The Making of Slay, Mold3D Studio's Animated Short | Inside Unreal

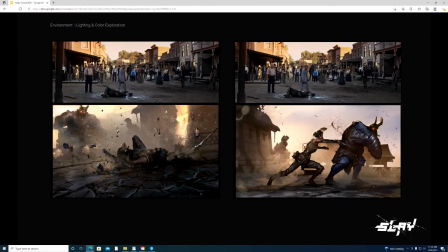1971s
So the top images are some examples of references that we were looking at that were a little bit more subdued, a little bit less saturated, more naturalistic in its lighting. So we're trying to look at that to pull ourselves back from that kind of stylized initial
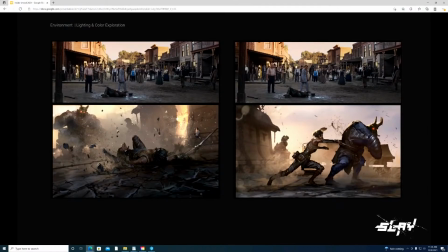1989s
look that we were going for and go towards a more kind of naturalistic lighting scenario. And I think at the end of the day, it ended up being pushed a little bit more stylistic, but not as drastic as what those examples I just showed. Here's some more concept art.
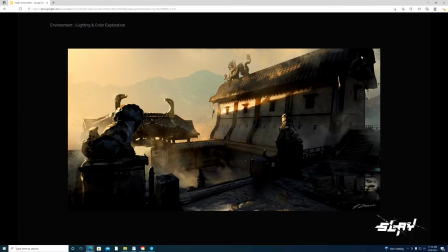2007s
This is from Dirk Zabrowski as well. This is actually kind of closer to where we landed. It's not a one-to-one, but it's, we have like this light coming from the left, giving us some raking shadows and opportunity to get some contrast and mood.
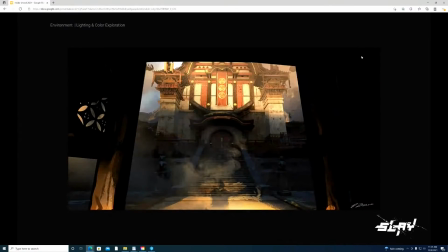2024s
So we kind of went in this direction. There's another one, another piece from Derek that was also pretty similar to where we landed.
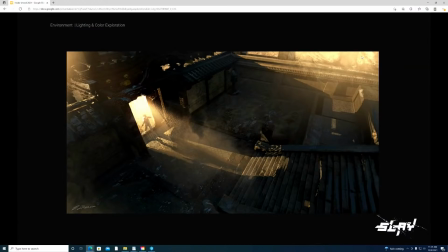2036s
Same here. One of the things that kind of helped us is the temple has two tiers. So we have like this tier at the bottom tier where she comes into the door, and then she comes up these stairs, and at the top it's more open air.
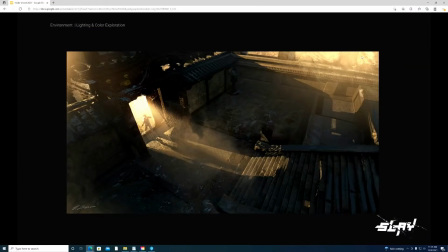2050s
So this kind of worked out in our favor because I wanted to have a sense of mystery, almost like she's kind of spelunking into a cave type of thing. So having this bottom tier, the doorway blocking the light gave us the opportunity to have more of a shadowed look,
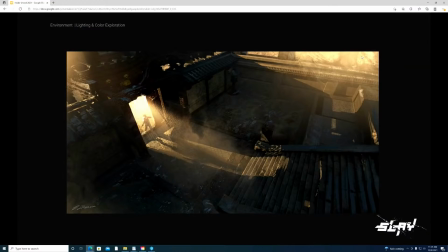2066s
and her opening the door kind of having that beam of light coming in and revealing her entrance.
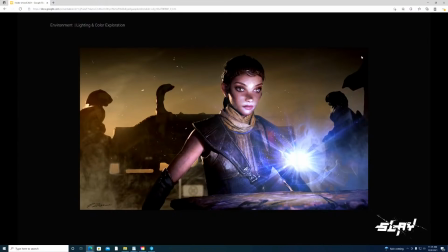2072s
And this is another key shot of her approaching the orb. Very Indiana Jones, her in the movie where he approaches the gold statue. It's kind of like that moment where she's approaching the treasure that she's after. This is just another concept piece that was early on as well.
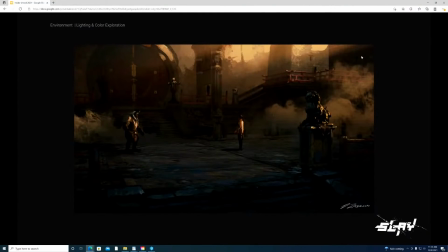2089s
Her coming through her journey through a clearing and seeing the temple. And just some explorative type of shots of, outlining the duel that's about to take place between Oni and Echo.
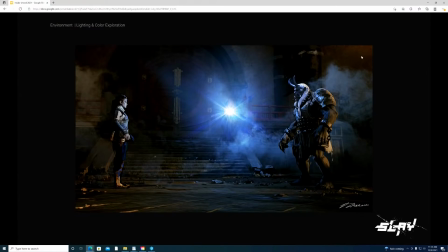2106s
It doesn't really have any context in the final short here, but just another shot. We wanted to see kind of what that orb might look like. And so we chose, we went more for a cool color because the lighting design ended up being very warm for the entire short.
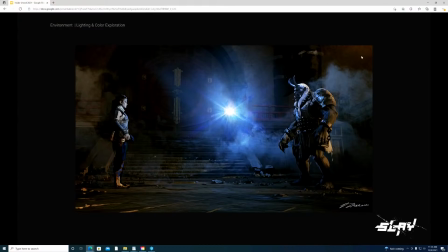2122s
So we wanted to kind of have some kind of complementary, cooler look for the orb to give us some contrast.
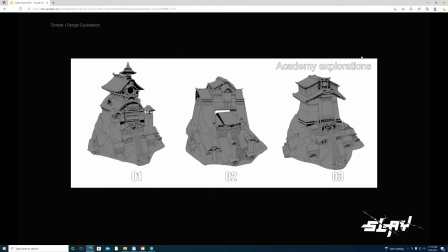2129s
Moving along to the temple design itself, I mentioned in the beginning that we were drawing on real life architecture. So we wanted to definitely include that, but we wanted to have fun and go for, inject some of that fantasy kind of vibe into this.
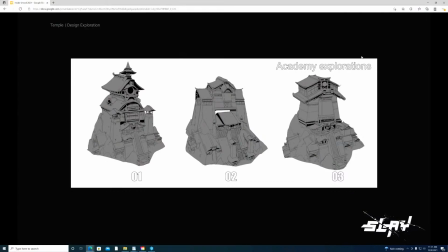2147s
So these were some early explorations to kind of give us a not weird, but a unique shape, but something that we haven't necessarily seen before, but still have some recognizable elements in there.
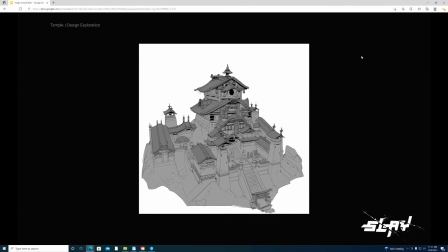2160s
Ultimately, we decided those were too tall because we wanted to have a arena of sorts for the characters to fight in. So we said, okay, we need to go wider. So we went a little wider here, and also wanted to give more kind of a tiered structure to the temple. Here's another pass.
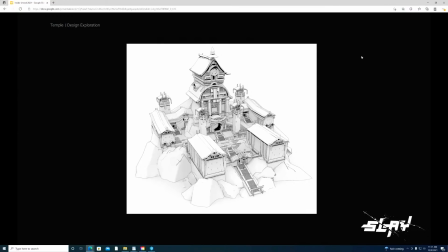2181s
this is a little closer to where we landed, and this is the final that we landed at.
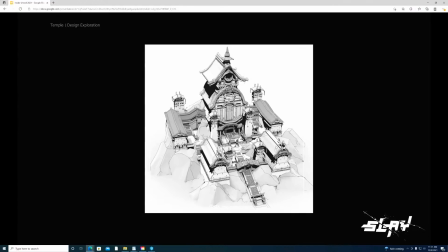2187s
So individually, each like one of these little components and sections of the temple contains a lot of architectural elements that exist in real life, and we'll kind of dive into those here in a second.
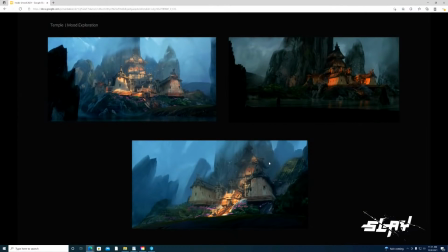2201s
And here are just some lighting explorations very early on. Initially, we're going for a more moody type of look.
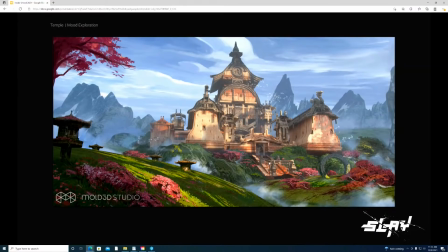2211s
And here's kind of more or less where we landed, you know, more sunny, brighter, to show off the temple.